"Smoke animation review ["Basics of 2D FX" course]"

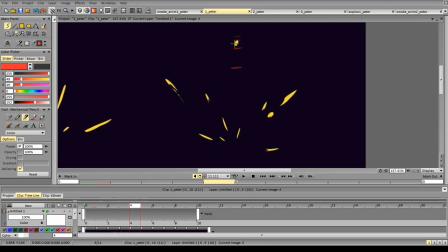Here I would probably add just a little bit more to it on this frame and then make it like this.
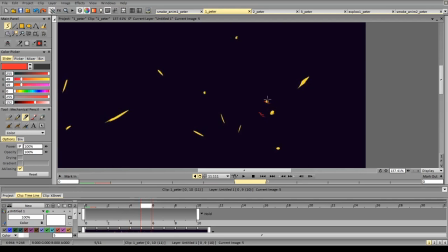Okay. Again, no deceleration, sudden deceleration. I guess it's even acceleration at this point.
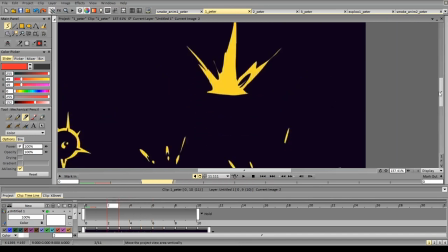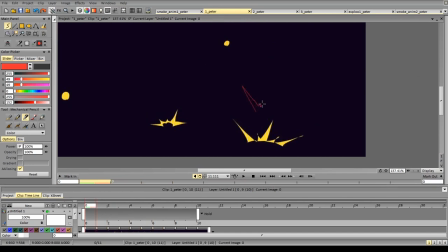Again, I would keep the shape more connected and get rid of this stuff.
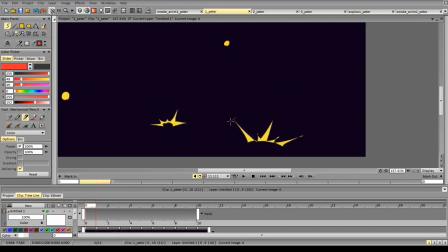So there's no acceleration and deceleration in this particle.
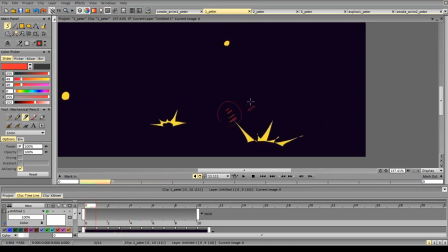So I would probably move it more and then start decelerating it.
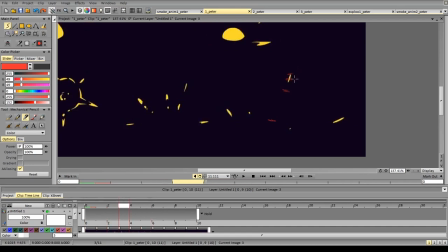Here it stops just a little bit too fast as it goes from this to instant stop. This one works fine.
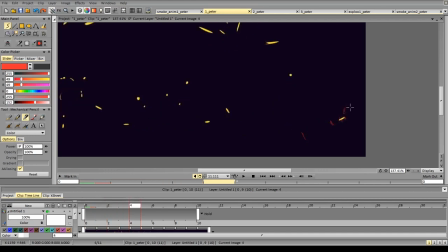And again, stops just a little bit too fast because it doesn't really move a lot on these two frames, and then it moves much more on the next one.
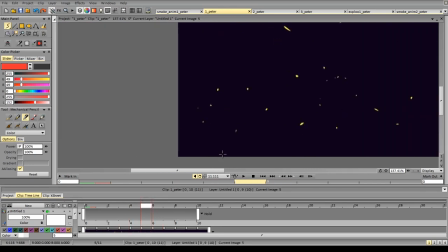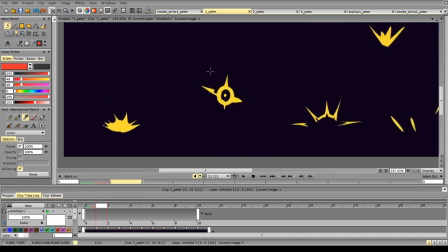This one is mostly okay, it's just that this particle is suddenly disappearing and it is quite noticeable.
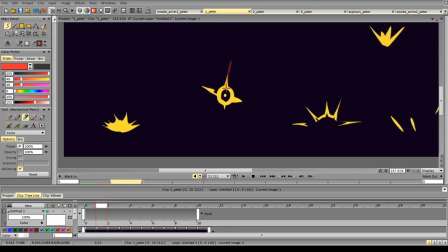And the second thing is the direction change. You see, it's pointing in a different direction.
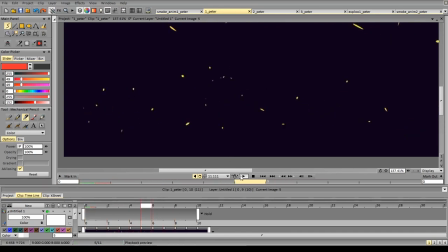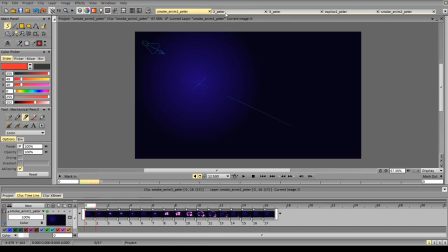So let's look at the next one. So next sparks.
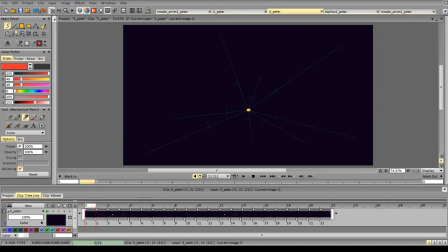So we have this animation and it looks quite nice. I would probably make it even faster, something like 15 frames per second.
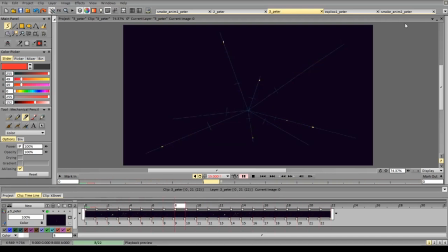And other thing is that hole in this particle,
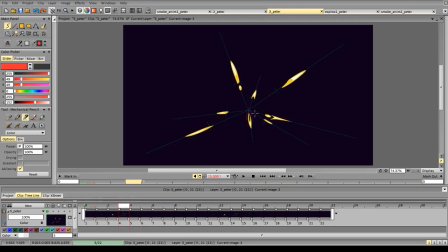as the particles don't have such kind of things,
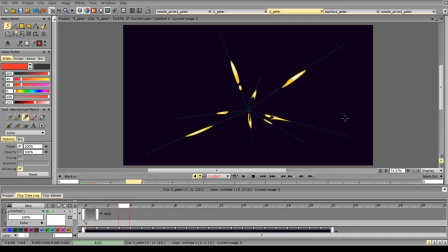it's better to fill it up correctly. In terms of spacing, it looks quite good. Maybe
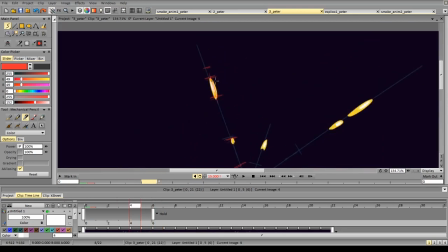it bothers me just a bit that this particle, it was moving in this direction, and then while it moves in the same direction, it kind of
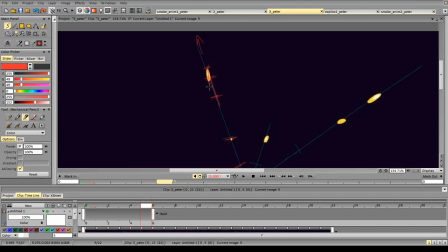slowly rotates and faces like this.
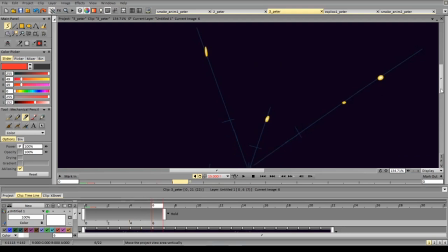And the same for this particle. Just a little bit and then back.
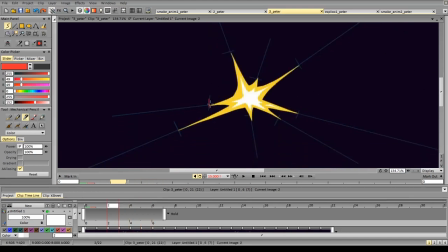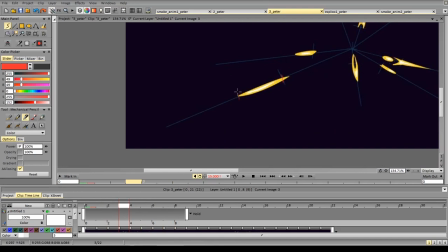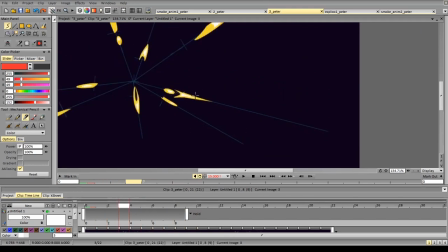I would probably also add just a little bit more momentum to this particle here, as it moves quite a lot and then it stops way too fast, so I would probably add just a little bit more motion to it.
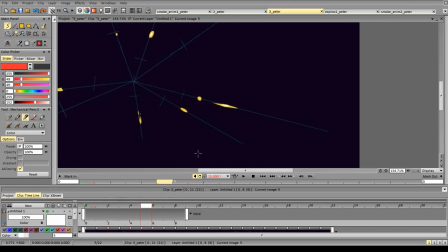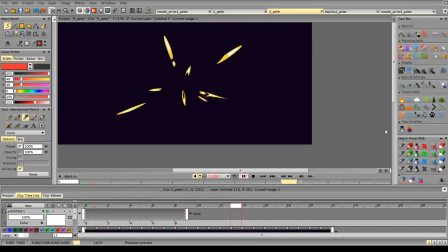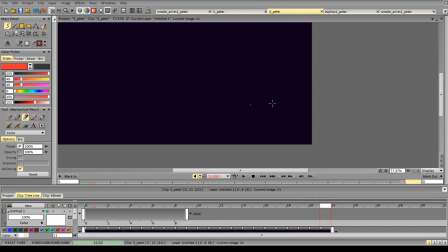And this particle, it remains on the last few frames, so I would probably remove it from this frame on.
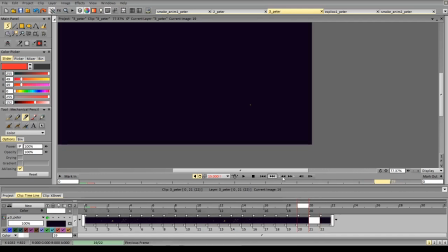And then it will work correctly. Yeah.
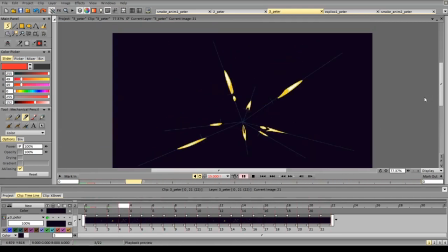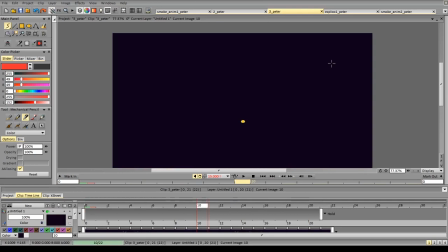Yeah, and I would probably add just a little bit more motion to this particle. So it was here and then it stops in one place. So I would probably add just a little bit more motion. Next one.
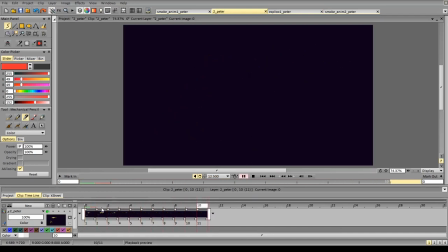So this one looks quite good. It's a great study material.
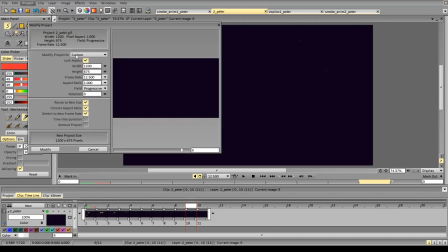I would probably change the resolution of the project and work at a larger resolution
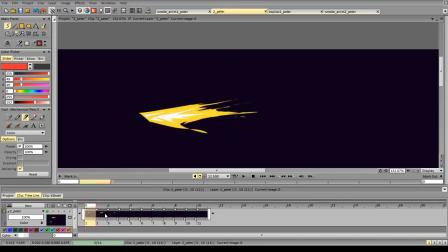and be more careful with contours and lines, as it's quite rough.
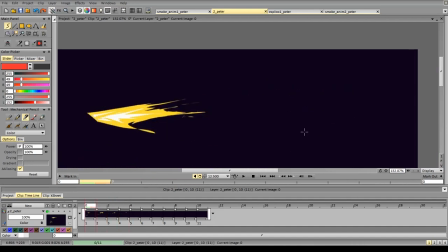The second thing is that
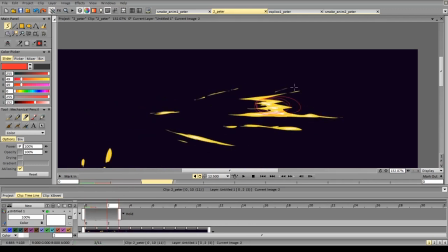these particles have a very similar form and motion, and the problem is that they disappear at the same time as well. So to make it more interesting, I would probably change the size a bit and the position,
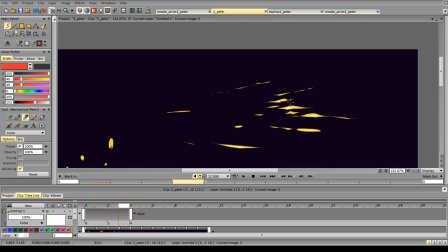and I would keep one particle 4 or 5 frames, maybe 3-4 frames longer than the other one, to not make it too similar.
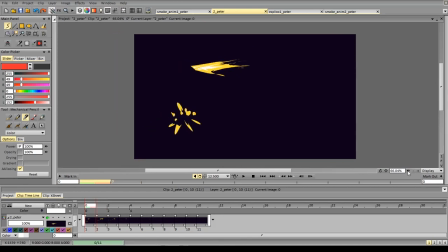Okay, next up we have these sparks.
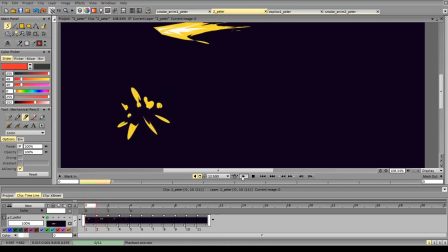Again, being more refined would help. I bet we can even keep some kind of overall shape on the first 1 or 2 frames, something like that, or something else,
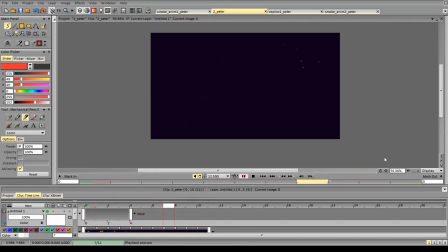as they kind of start as sparks and there is no source of sparks per se. I like the nice circular motion. I would probably kill this particle earlier,
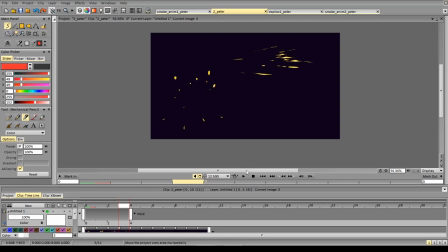as every particle moves quite a lot from the center, and this particle remains way too long in the center, and there are no other particles to create an interesting composition or an interesting contrast in the center.